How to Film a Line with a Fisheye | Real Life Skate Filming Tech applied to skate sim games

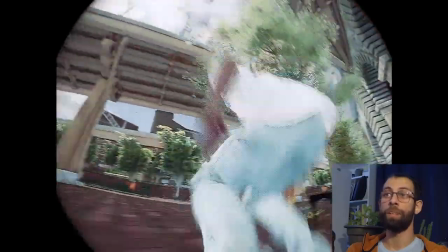And keep in mind that we already did the bulk of the work in the first phase.
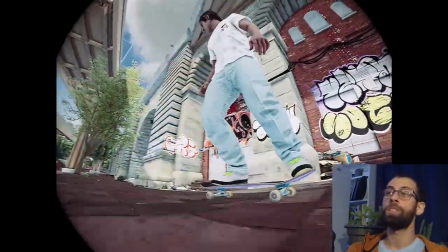So we don't want to speed up or slow down too much. We just have to fine-tune so everything is in frame and everything makes sense, alright?
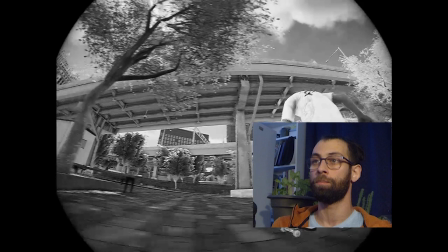Okay, here is my biggest interjection so far.
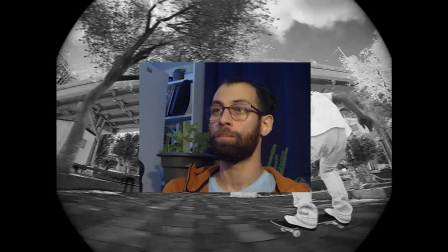Allow me to give you a big picture understanding of this filmer speed thing real quick.
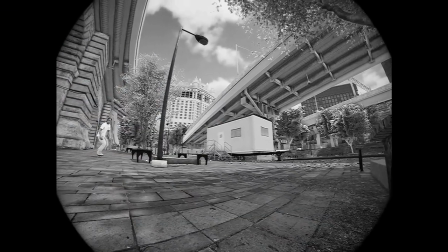If you aren't mindful of the filmer's speed,
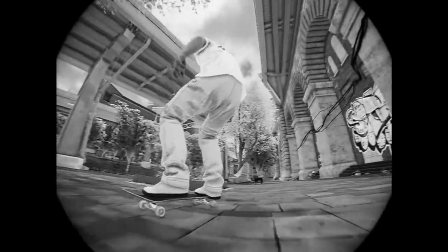it will show up in your clip as snappy or erratic camera work or excessive changes in camera angle,
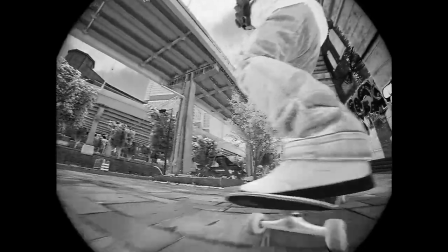all that badness that we already covered and explained why those are to be avoided.
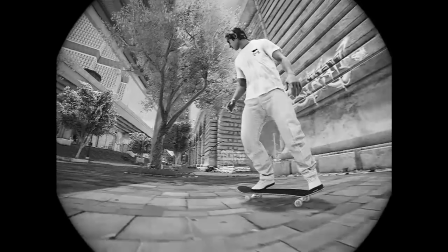It just won't look like a person is filming.
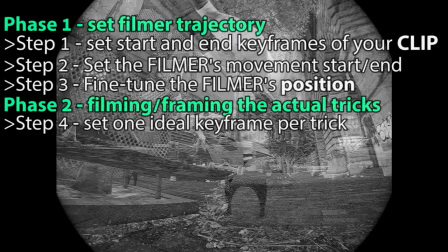Now, all of the previous steps up until this point serve to place the camera in
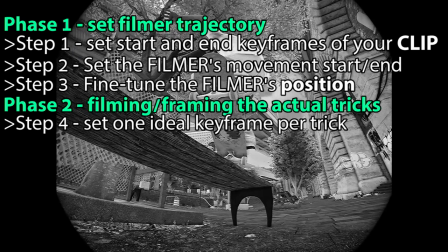the correct general vicinity if your objective is realism in terms of filming.
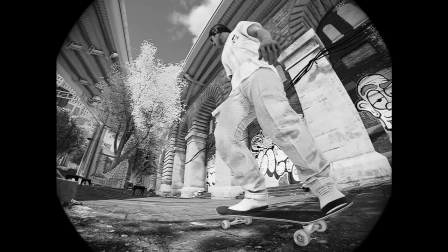Which means that in this final step of the process, the key here is to be subtle when making changes in camera position.
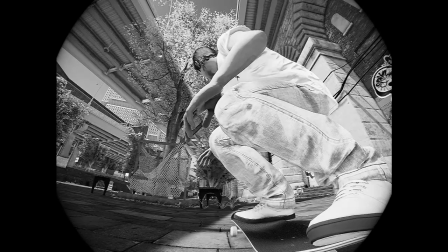The best way that we've found to be appropriately subtle, yet still effective,
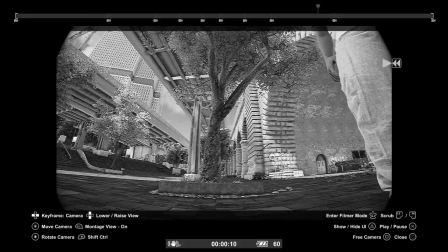is for you to imagine that you're adjusting an actual person's position in real space-time,
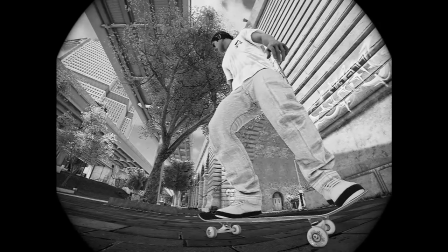keeping in mind all of this person's possibilities and limitations.
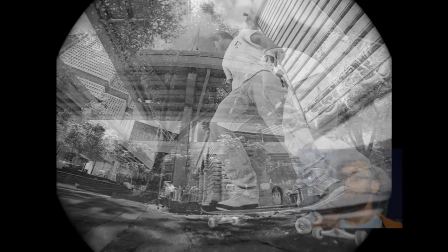A little bit as if you were an omnipresent and all-powerful God.
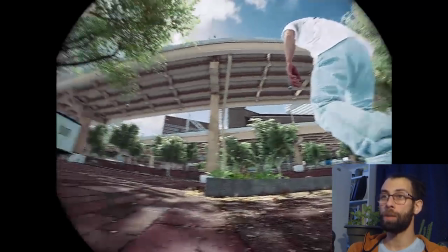Wink wink. Now, I'm starting with this because in between these two benches, there's quite a lot of empty space,
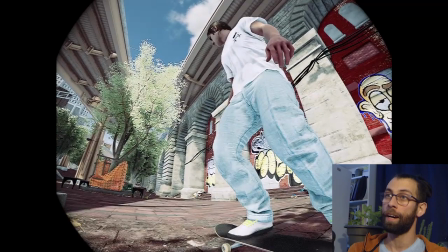which allows room for the filmer to sneak actually a little bit of a shot of the skater's front side.
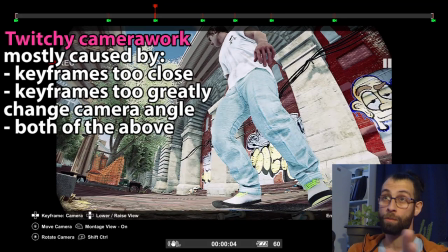I'm gonna see if this works, making sure that my keyframes are not too close to each other to avoid jumpy camera work.
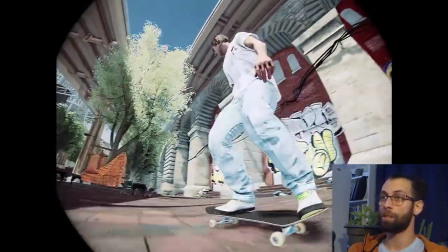Let's see how that meshes with the rest. Okay, so we have one small fix here.
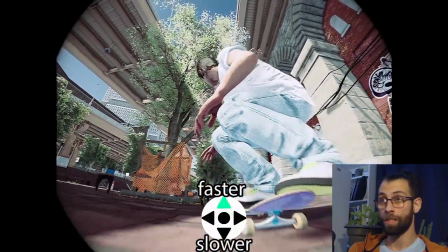Let's slow down the filmer just a tiny bit, alright? Like so.
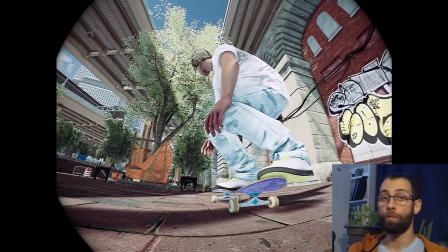Now this leaves room for one of my favorite visual
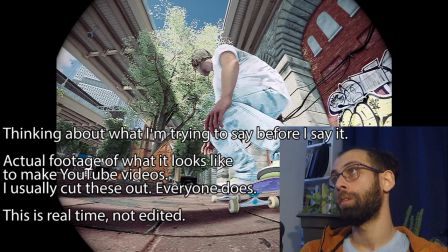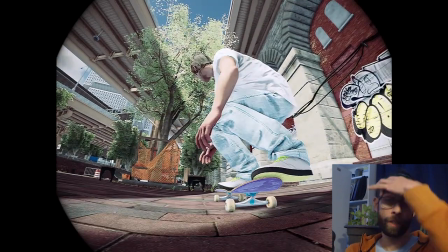filmer tricks, so the tricks that the filmer can play on the viewer.
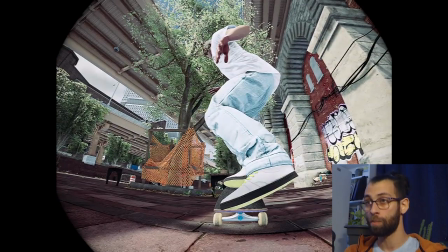We're getting a close-up on the shoes and on the trucks, and when the skater pops, it's a reveal.
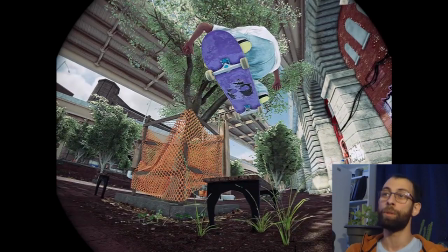The bench comes into play immediately, but we don't really see it until then. It's a reveal.
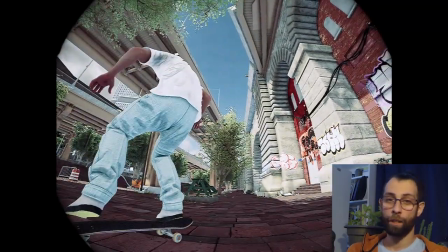I love that. Now, to make sure this landing is properly framed, we're gonna go back to this keyframe.
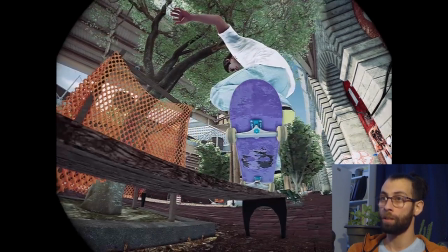We're gonna fix it a bit. We're gonna just move behind the skater a little bit, move down, and center him properly.
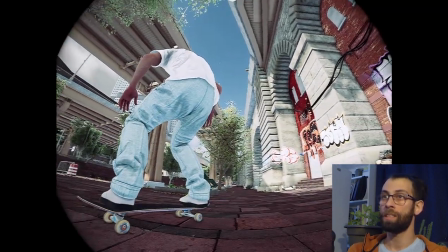Let's see how that goes. Okay, let's keep the camera angle a little low here.
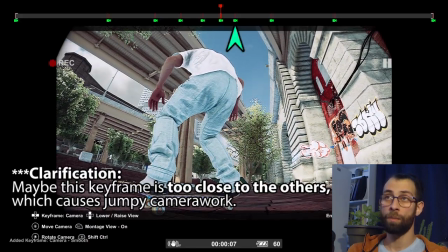Maybe this keyframe is gonna be a little bit extra. We're gonna see.
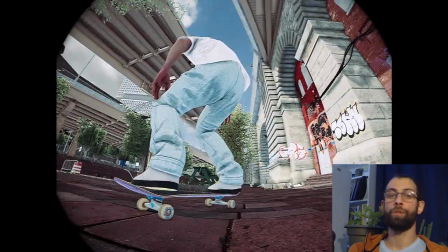I still don't like how the camera just sort of snaps from this side to that side.
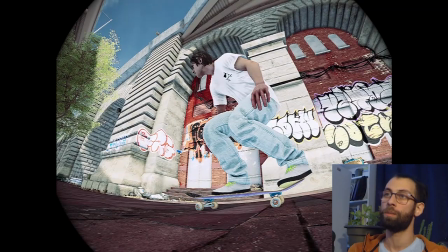It's a little tiny bit robotic to my taste. So here's a technique that I use.
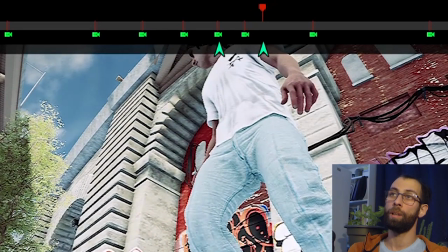I go to this keyframe, I've moved just a little bit down the timeline, and I don't change anything, I just add a keyframe.
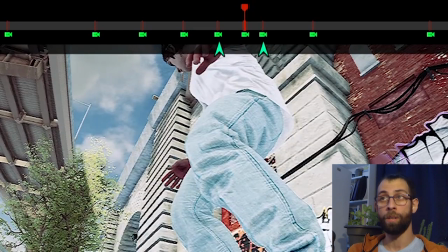And I go back to the one that was bothering me and I remove it. Let's see how that looks.
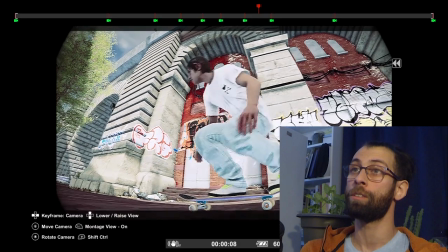Much smoother, all right? This is a really important trick. Again, based on the fact that you don't want your keyframes to be too close together.
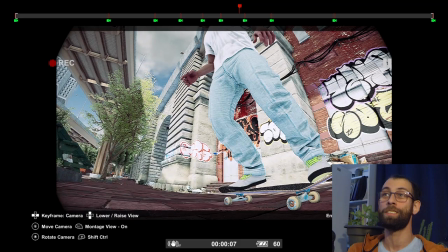Go ahead and bring the video back, take a look at that again, because it's a huge, useful trick and it's really simple but not very intuitive.
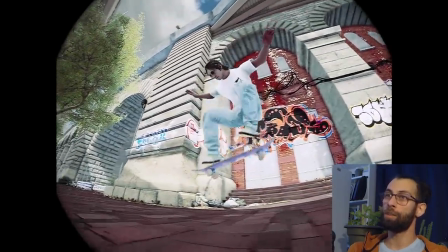So we got a shot of the tray, not very much to my liking, not very close, not very much in that danger zone.
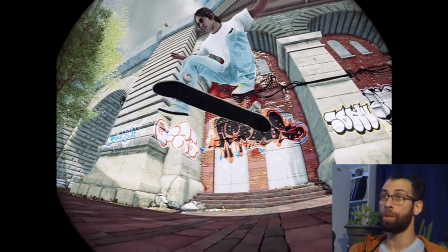So let's move the filmer on closer to the skater without actually speeding them up or anything.
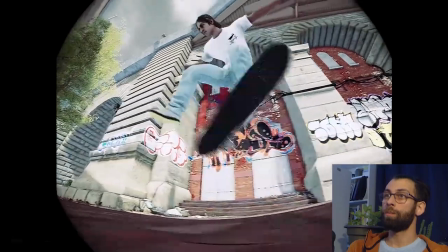And let's see how that looks. Alright, fair enough.